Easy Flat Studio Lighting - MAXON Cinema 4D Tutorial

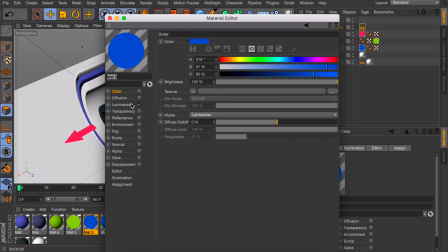For the objects like arrows I want them to be flat looking as I just said. So here I only use the luminance channel so there is no shading at all on it.
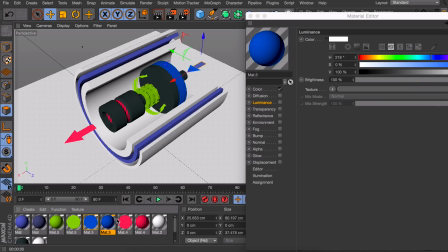You can see I already made the color for the cylinders here so what I did is just going to the color channel for that one, copy the color so right click on color and then go to the new material and go to the luminance channel and paste it there. So that is quite easy to do.
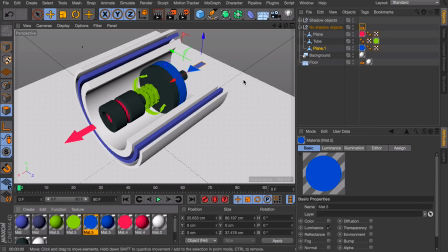As you may have noticed the colors you choose are very important for this kind of style so that is up to you
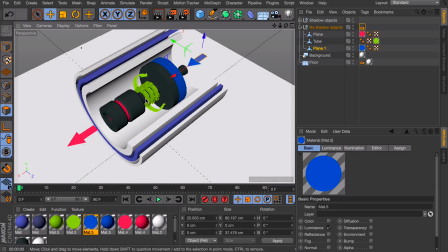really but I like to keep them very colorful and saturated not something dark looking.
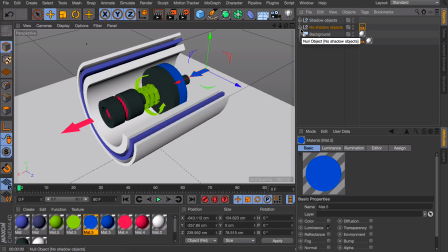Okay so let's start with the light setup itself. To make this look just right I would like to split up all the directions from where the light comes so that would mean we need one light for every direction.
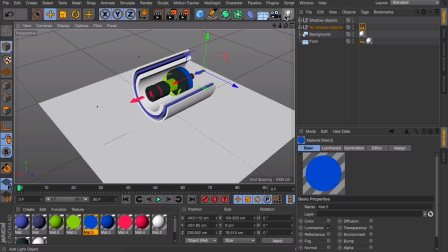So let's start off with a top light. What I'm going to use as a light is a directional light so infinite light in this case.
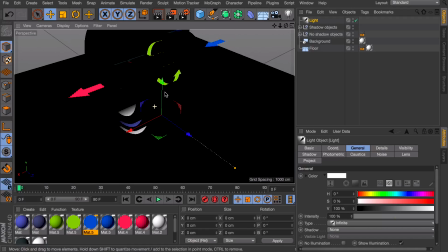You don't need to move it you only need to rotate it. You need to search for this white line with the yellow end on it and just rotate it 90 degrees to the bottom so it points downwards.
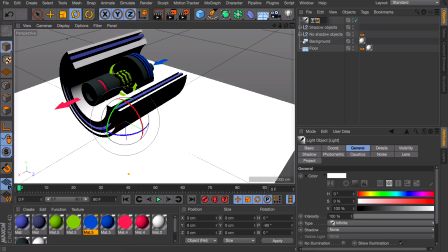So that is the top light. Let's also name this top light so we know what is going on. For this one we can keep it pure white and we're going to set the shadow of this to area so we have some nice shadows beneath the object.
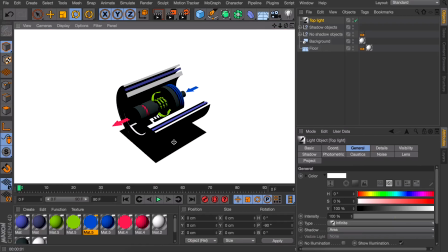As you can notice the shadows are very hard right now. They will get a little less hard when we add some more lights but I already want to decrease the density of this under the shadow tab to something like 80%.
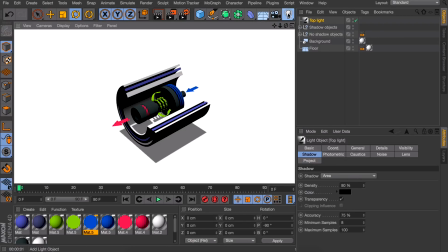Next up let's create a front light.
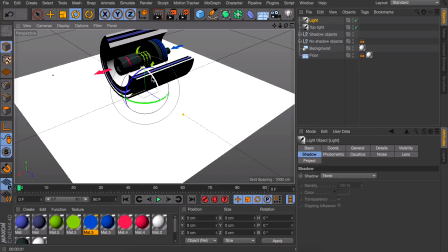So what we need is another infinite light and let's rotate this light so the yellow dot points towards the back of the object so that it is a 180 degrees.
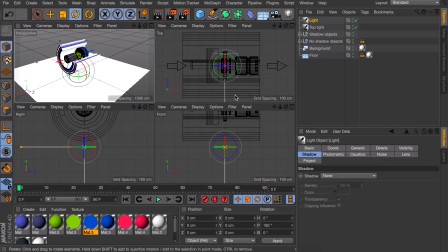Now you may think this is the right side and not the front but if you go in the different viewport views you can see this is the front view and So we are looking from this point to this one at the back. Now for the light itself, let's also name it again.
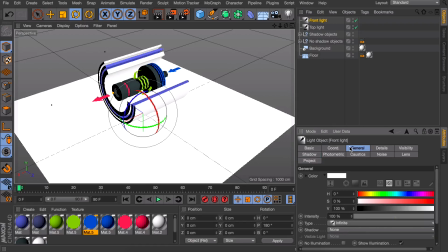And go back in the general tab. Thinking about how the look will be, we don't want this to be fully white like the top light. There needs to be some kind of difference. So we will play with the intensity. It's up to you what you do with this, but I recommend going for something like 35% intensity.
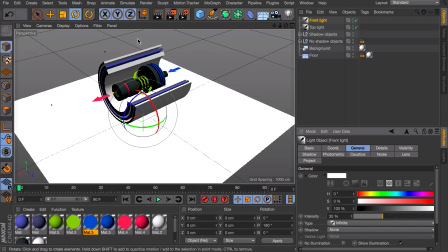Also, there is no need for shadows because the top light will do most of the shadowing for this lighting setup. Next up, let's create a sight light, so which will come from the left in this case. Create a new infinite light. This one will also need some kind of different intensity.
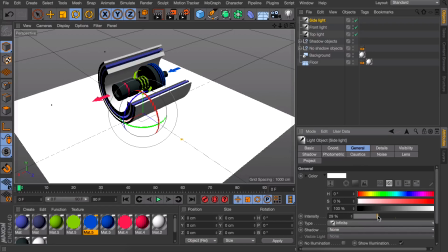But in this scene we already had something around the 35% range and also at a 100% range. So let's get something like 75%. Let's take a look how this looks already.
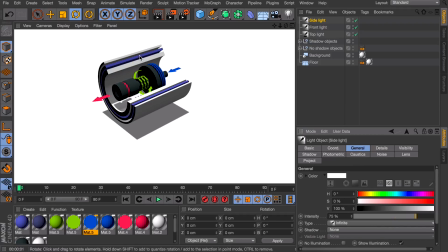And as you may notice this has some of the properties from the example I showed you earlier but it is just a little dark and maybe also a little dirty looking.
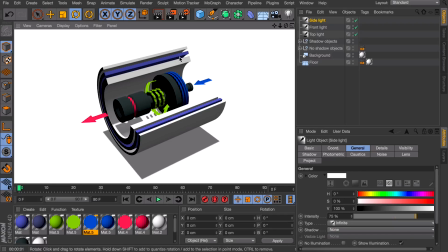To fix this there is an easy solution. We just need to crank up the brightness of the overall scene.
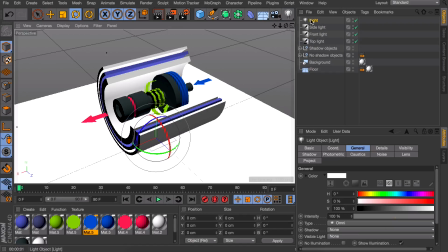So what we can do is just creating a light and in here go in the general tab if you haven't already and scroll down until you can click the ambient illumination option.
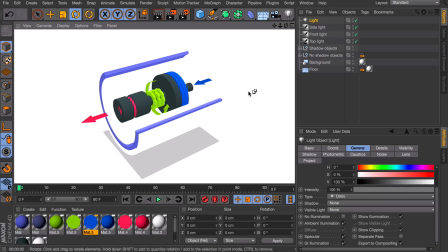This way if we render it will look a lot brighter but in this case way too bright because you can't see the white rings against the background.
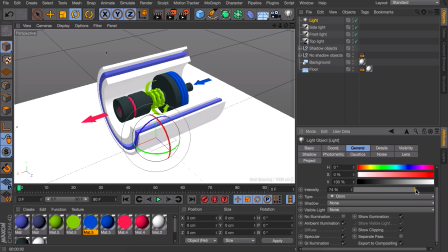So what we need to do is decreasing the intensity of this to something like 75 or 80 percent again.
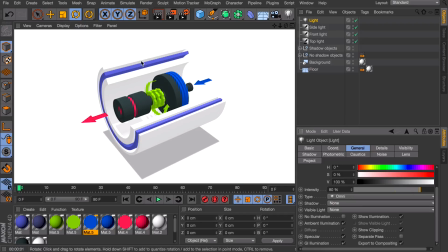That way you can see some kind of difference between the background and the object. One more thing I would like to do is using the isometric camera to make it look better. So go here to cameras, axonometric and choose isometric.
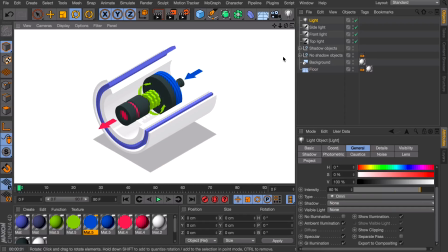Now we can see this is still a little harsh on the top so maybe we need to decrease the intensity of the top
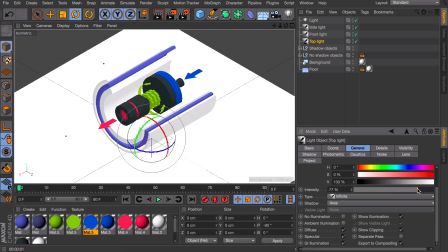light to something like 75% maybe or let's say 80 to have a little more difference.
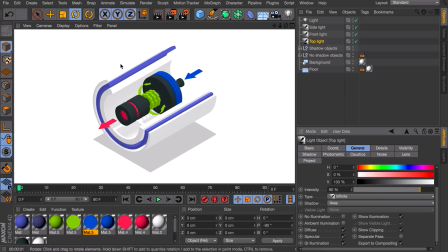That way we already get some detail back again maybe at 75%.
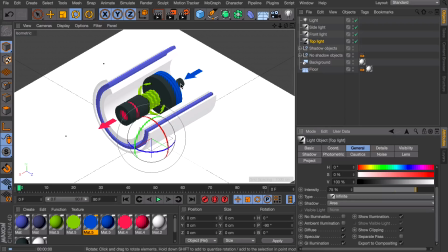Now it is easier to see the edge of this side.
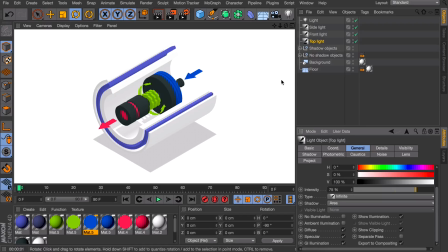So this way you have some kind of flat lighting Studio like it is drawn in Illustrator or something but because we want to make it look three-dimensional it is way easier to make this in Cinema 4D compared to Illustrator. To make it look even more 3D than this you can go to the render settings and add an effect which will be an ambient occlusion.
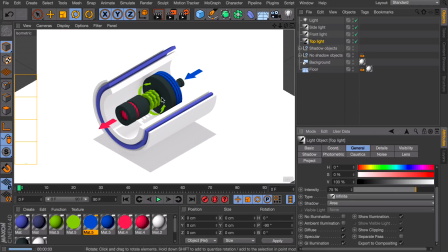That way when you render again you can see there is a little shading in between the objects making it easier to see them.
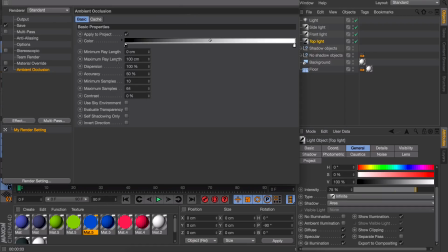Maybe this is a little bit too much for you so you can go back to the ambient occlusion settings and what you could do to make this look less strong is decreasing the contrast maybe even to minus a hundred percent.
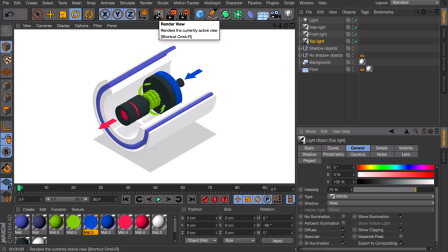That way you still have some kind of nice details popping out but it is still looking very flat.
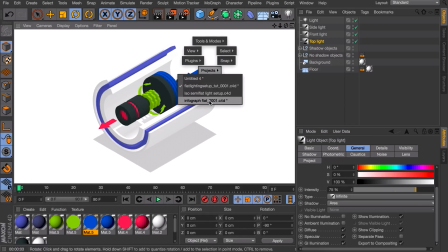So that is basically how easy it is to make a flat lighting setup. I would like to show you this other project I had.
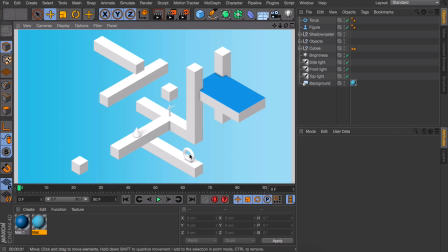What you can notice is there are some soft shadows at the more three dimensional objects than the flat cubes.
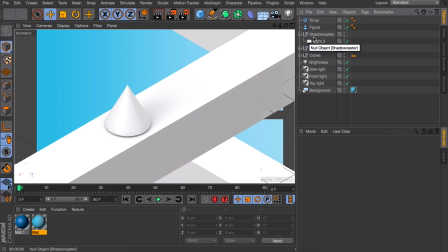So what I did for this is making a shadow caster object which is just an area light with an area shadow.
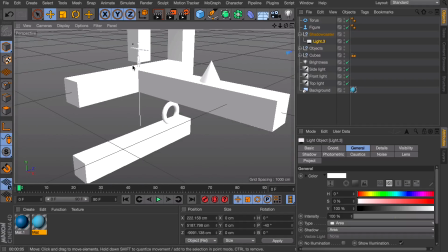Let's go back to the perspective view to see where it is positioned according to the scene and you can see it is very large
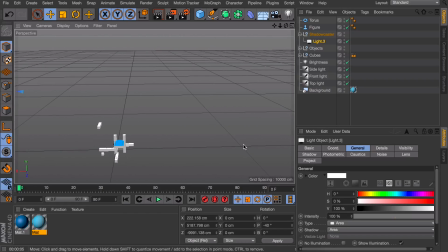and slightly tilted towards the scene from the side you prefer to which is the left side in my case.
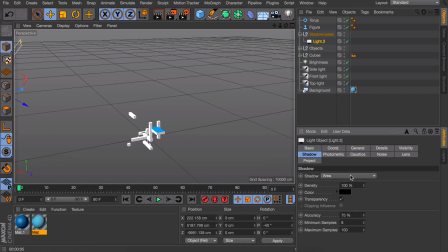The shadow is just 100% intensity, everything at default. And by the looks of it there isn't really anything different than the other scene.
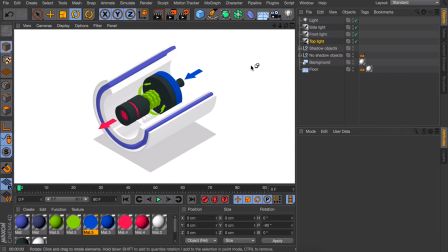So by showing you that I would like to wrap up this video. Of course it is up to you how you distribute the intensities of every light. So for you it might be that you need this side to be more bright than the front one. So in that case you would need to increase the brightness of the side light and decrease the front one.
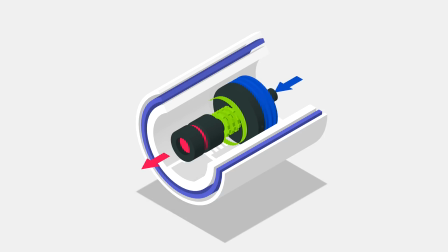I hope this video can help you to make some nice looking illustrations or motion graphics and also if you don't feel like making this yourself you can download both the project files on our patreon page the link will be in the description also if you enjoy the cinema 4d videos on this channel make sure to subscribe so i can see you on the next video see you there